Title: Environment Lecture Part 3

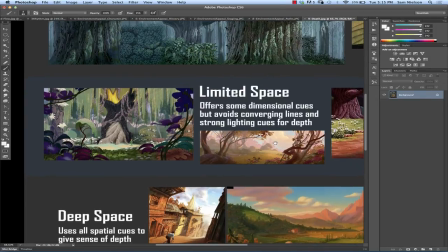11:57 So limited space is kind of in between flat space and deep space where you're getting some dimensional cues,
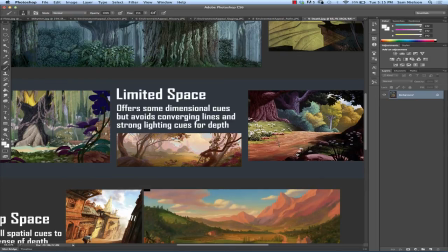12:03 but you're still avoiding the kind of converging lines perspective that you learned in junior high,
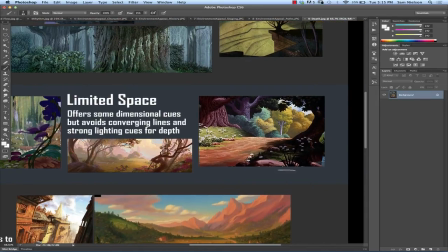12:09 right? so we get a much stronger feeling of depth here we don't get that kind of claustrophobic mashing together that we have with flat space but you know it's still fairly
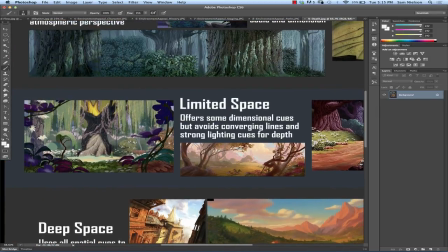12:22 ambiguous in parts a lot more atmospheric perspective in that one um
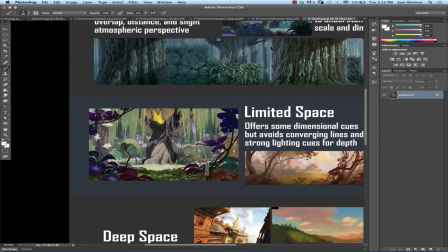12:27 and yeah there's there's a lot of organizational design types of things that happen it almost becomes like a graphic design in in both limited space and flat space you're designing how things are working and interacting with each other in that graphic
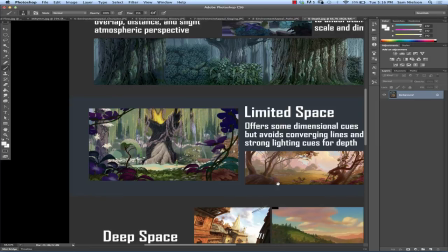12:43 composition whereas when you move to deep space you're using
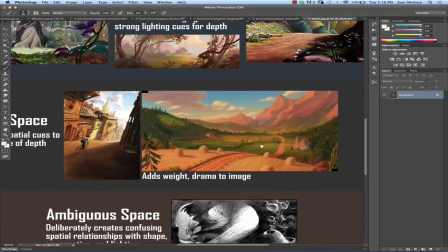12:48 every spatial cue you possibly can and you're creating a sense of depth and it really gives you the sense of weight of drama even in this case I think this is from Beauty and the Beast and you know it's got this beautiful palette it feels
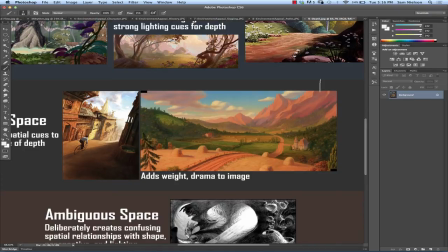13:05 idyllic but there's you get the feeling there's some weight to this story into this world right it's not all fun and games necessarily and that was a good decision for that film so
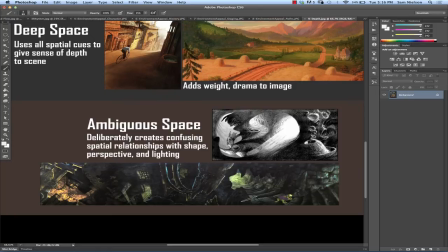13:18 ambiguous space is when you are throwing in things to confuse people so that they don't have a good sense of depth so this goes one step further than the flat space and may actually use deep space and then change things up
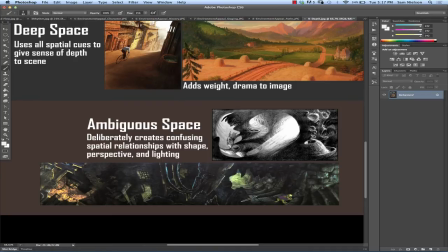13:35 on you so that you think it's flat space and then change things up on you and think that it's deep space, but now the deep space is going a different direction, right? And you can see a great example here by Bruce Zick again
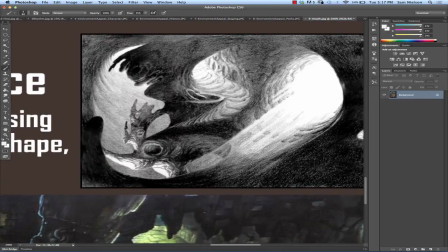13:48 where you're not really sure what paths you're supposed to walk on or what direction things are supposed to be coming from.
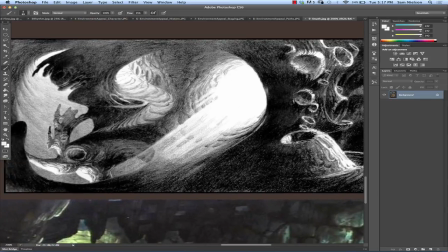13:54 I don't know if that was what he intended here,
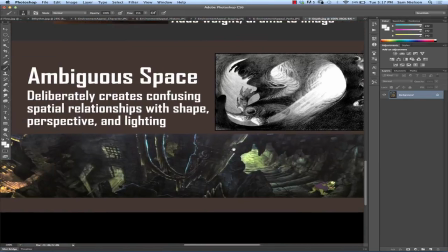13:55 but it definitely gets an ambiguous space vibe to it. and this one from Sleeping Beauty.